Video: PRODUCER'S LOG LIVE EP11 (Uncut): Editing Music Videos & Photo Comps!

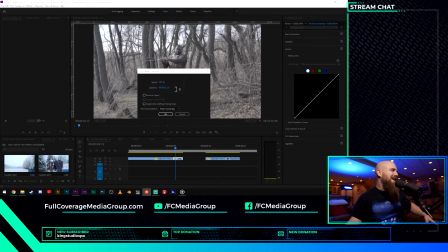(65:01)
You got to know that you got to have it all prepped and ready to go beforehand. Okay, Restream. Okay. The idea that I have with this footage, though, is it's more like
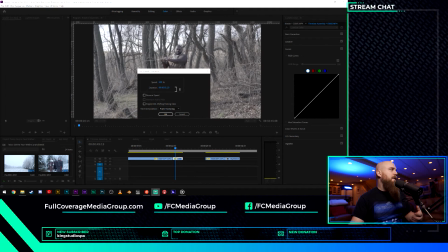(65:21)
what they used to do with like Chinese action films, where there would more or less be, like they would sort of rank the footage so that it looks like it's normal speed once you're up to it.
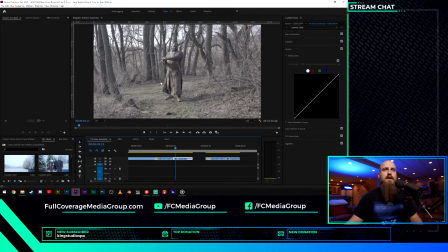(65:35)
So what I did with Nate here is I shot the footage so it's slow at 100%.
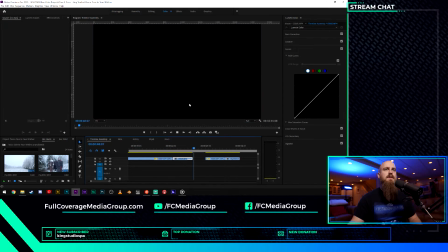(65:42)
So his motion is slow, right?
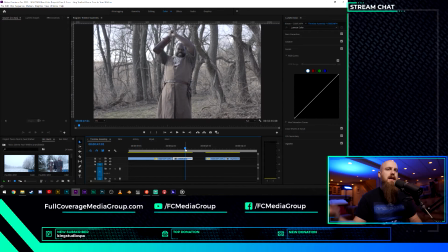(65:46)
If I were to speed that up by 20, maybe even 40%, so like 140, let's see if it works on this. Yeah, so that works a lot better. Boom. That looks very realistic. That looks like a lot more impact than it did before. Let's try 160. Let's see if that...
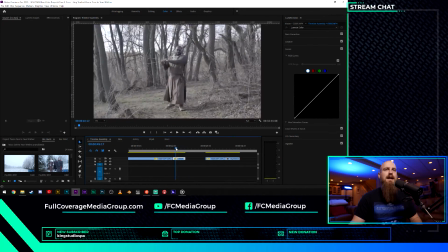(66:06)
Yeah. Wicked. I like that. I like that a lot.
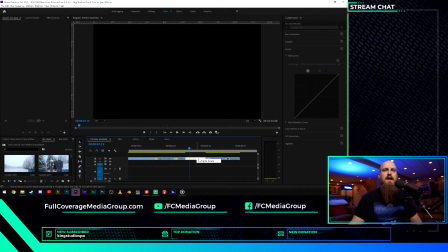(66:11)
And then we're going to cut to footage of him chopping.
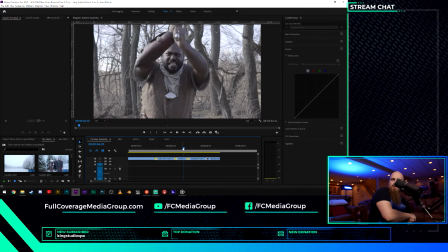(66:17)
So he just did a downward strike. He goes boom, and then he goes whack, and he hits that thing upwards.
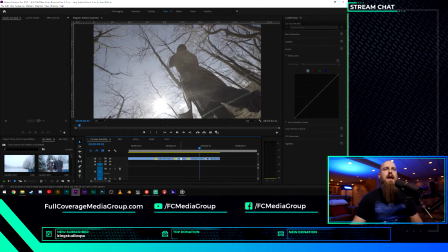(66:23)
And we're going to be seeing the blood spray and all of that jazz. But I kind of got to cut this together in a way so that it works better. Because like that looks pretty cool.
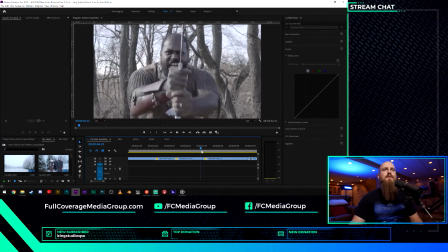(66:37)
But when it's just swinging beforehand, you don't really...
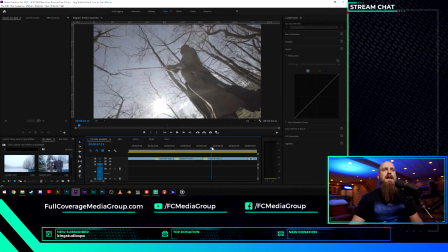(66:40)
Like I should have had him like turn the blade or do something so that it's a little bit more drippy off of there. We are trying the special effect where we're layering the blade with we're layering the blade.
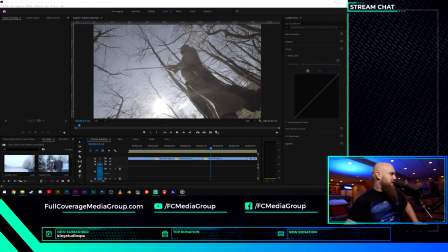(66:53)
Okay, I'm gonna kill Restream. That's killing the bandwidth, I'll bet you. I just noticed the the bandwidth comment there. Okay, so I shared the link in the chat. I believe that went out to all of the platforms. Hopefully you've got that.
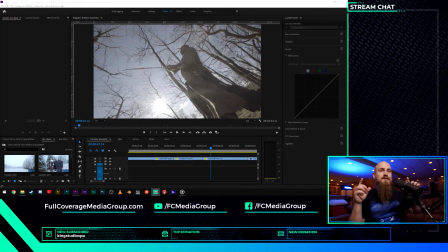(67:12)
You can check it out on your computers. Use some headphones. You'll get some way better audio that way. But King Studios kills it with the mix. They really do a great job. Check them out at kingstudiospa.com. They have mixing, mastering, recording options. They have they can help you with cover songs if you want to.
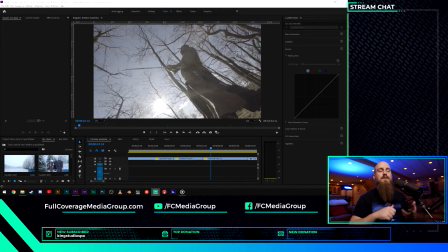(67:32)
They can produce the song for you, and then you can sing over it, or you can solo over it, or you can play bass over it. Whatever you want to do, they've got you covered. They have a fully functional studio in Allentown, and it's phenomenal.
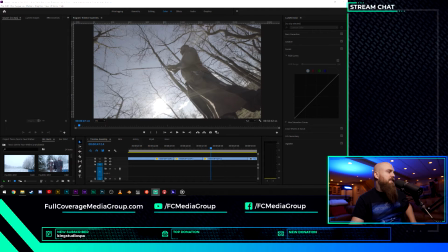(67:47)
So yeah, hopefully the bandwidth is better now. Hopefully we're back on track, and hopefully everyone has the link and you can listen to that song. You'll be listening to it before I even get to hear it, which kind of bums me out a little bit. But hey, you got to work with what you got.
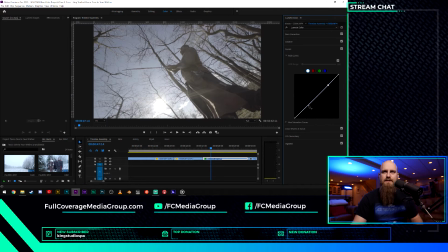(68:02)
So, first of all, I want to see with this footage, we're going to do a light little color grade on it.
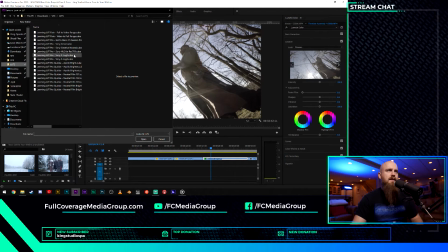(68:11)
Creative. I typically start with a LUT, but that's going to be a camera LUT and one that,
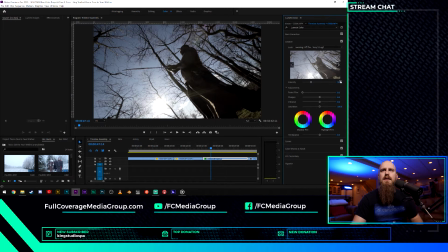(68:22)
here we go, one that is in LUT, so it's Sony, and then it's S-Log2, so it's Sony S-Log2 in particular.
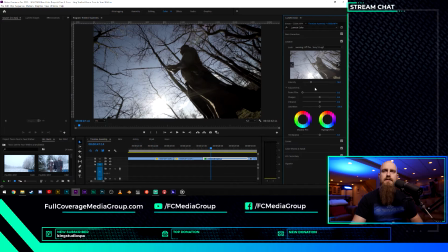(68:34)
So when I shoot S-Log2, I'll use this LUT from Leeming and give it just like a little bit of a starter grade.
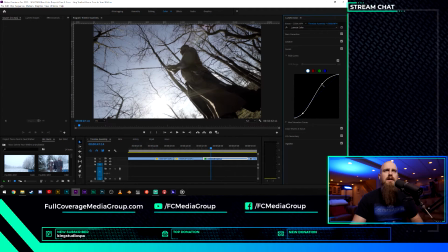(68:43)
All right, so there's 25% on that. We're going to up the bright stuff. We don't want the dark stuff too dark. We want it a little more over here.
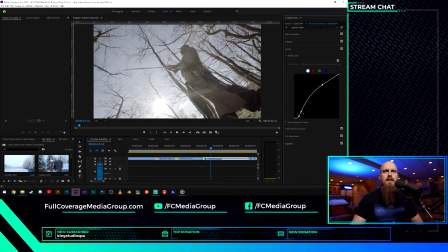Drag that down a touch.